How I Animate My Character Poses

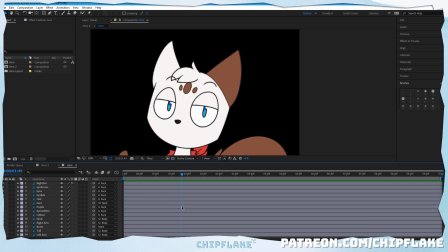I like to do that just so there's still some subtle movement. I think if I like leave it still and then like take it back towards the end, I don't know if that makes sense.
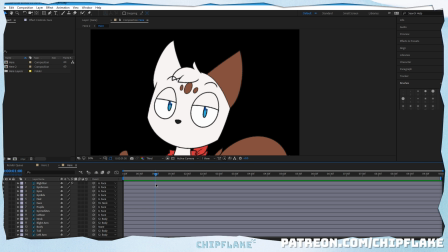But I feel like that makes it look a lot more natural, basically. And I like it rather than it just staying stiff.
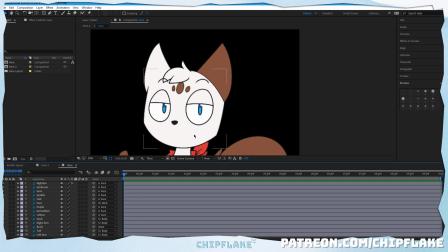Okay, so that's basically it. I just do that for the rest of the
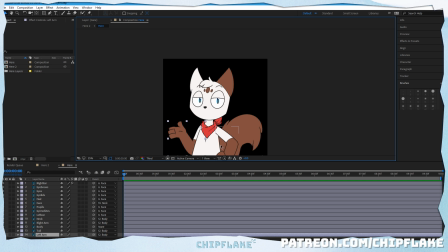parts of the body, except for like the body and the scarf. I usually leave those alone.
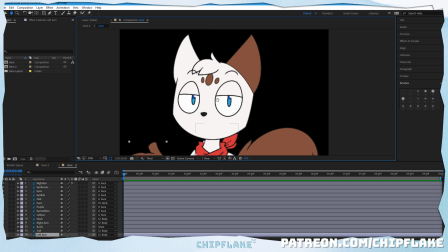I'll just do another one on the eyes right now.
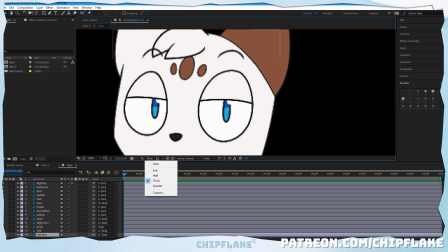Also, the reason this looks quite blurry is because I have the preview window. This is basically like the quality that the preview is gonna be. So full is like obviously normal, and then you have like half quality, third quality, quarter quality.
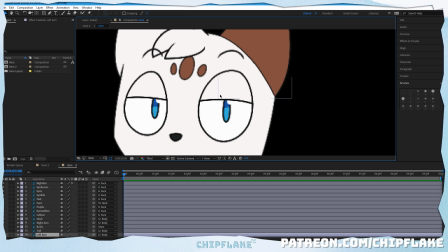I usually keep it like on the third or half just so my computer can handle it. And it makes rendering times a lot less, I don't know, bad.
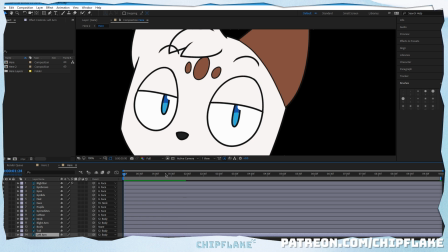As you can see, there's a bit of lag there. I don't know if you can see that. Now there isn't because it rendered. But there's the lag.
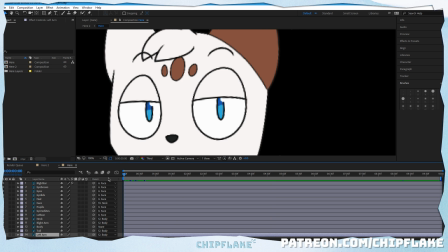But when you keep it low, it's usually nice and smooth, so it's...
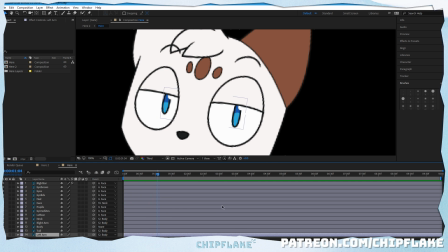Of course it's not smooth now. Okay, there you go. Now it's smooth. So it's like a bit easier to animate, so you don't have to keep rendering it.
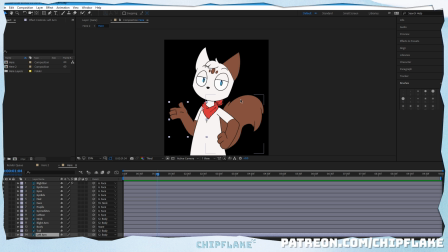It's just frickin', you know, do the deal.
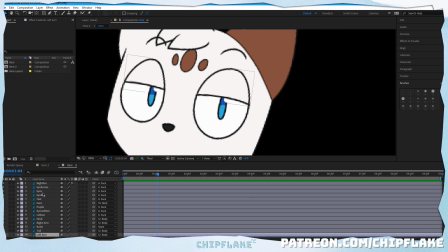So I'll do one more animation on camera. What I want to do is the eyes. So the eyes are split into
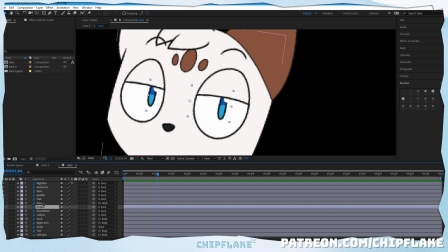3 different layers. 4 different layers, actually. Let me explain. So on the first layer, we've got the big circles which define where the eyes go. Second is the eyelids,
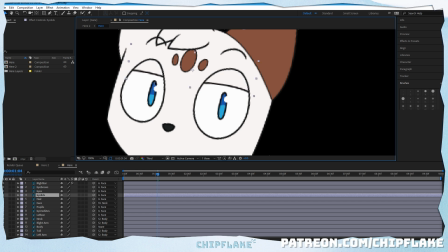these things can go up and down and all around. It looks kind of weird. Then we have the pupils, so that I can look around. And finally the eye whites, the white sections of the eye. And this is built up in this way.
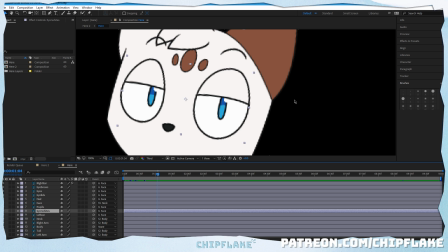Basically, because I want the pupils and the eyelids to be able to move within this space
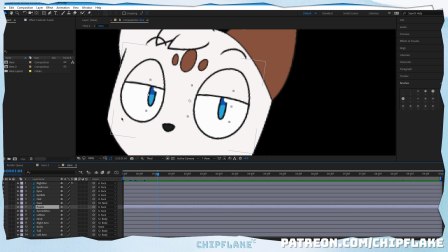without crossing into the face. That rhyme was unintentional. But anyway. So on this layer, it's a bit hard to tell, but let me just...
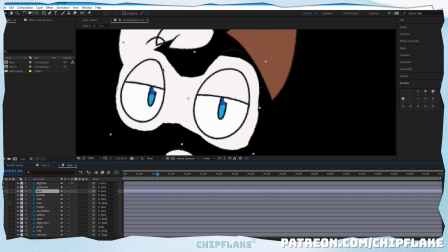Here you can see, on this layer, there's like these parts of white around the eye. This basically blocks the layers underneath, which is the eyelids and the pupils,
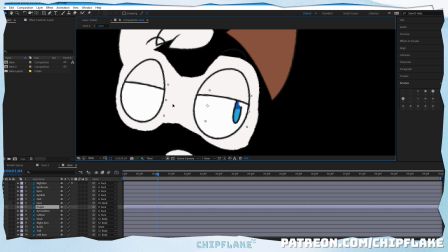from going into the face area. They stay underneath this. If I go too far this way, you'll be able to see it on the face, but I'm not gonna go that far. So don't worry about that.
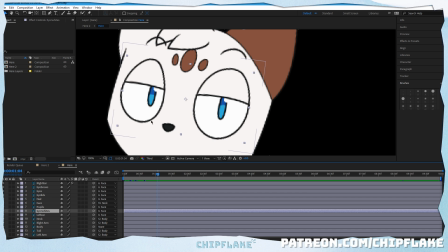And the eye whites need to be behind the face so that they don't... It basically creates like an enclosed circle here.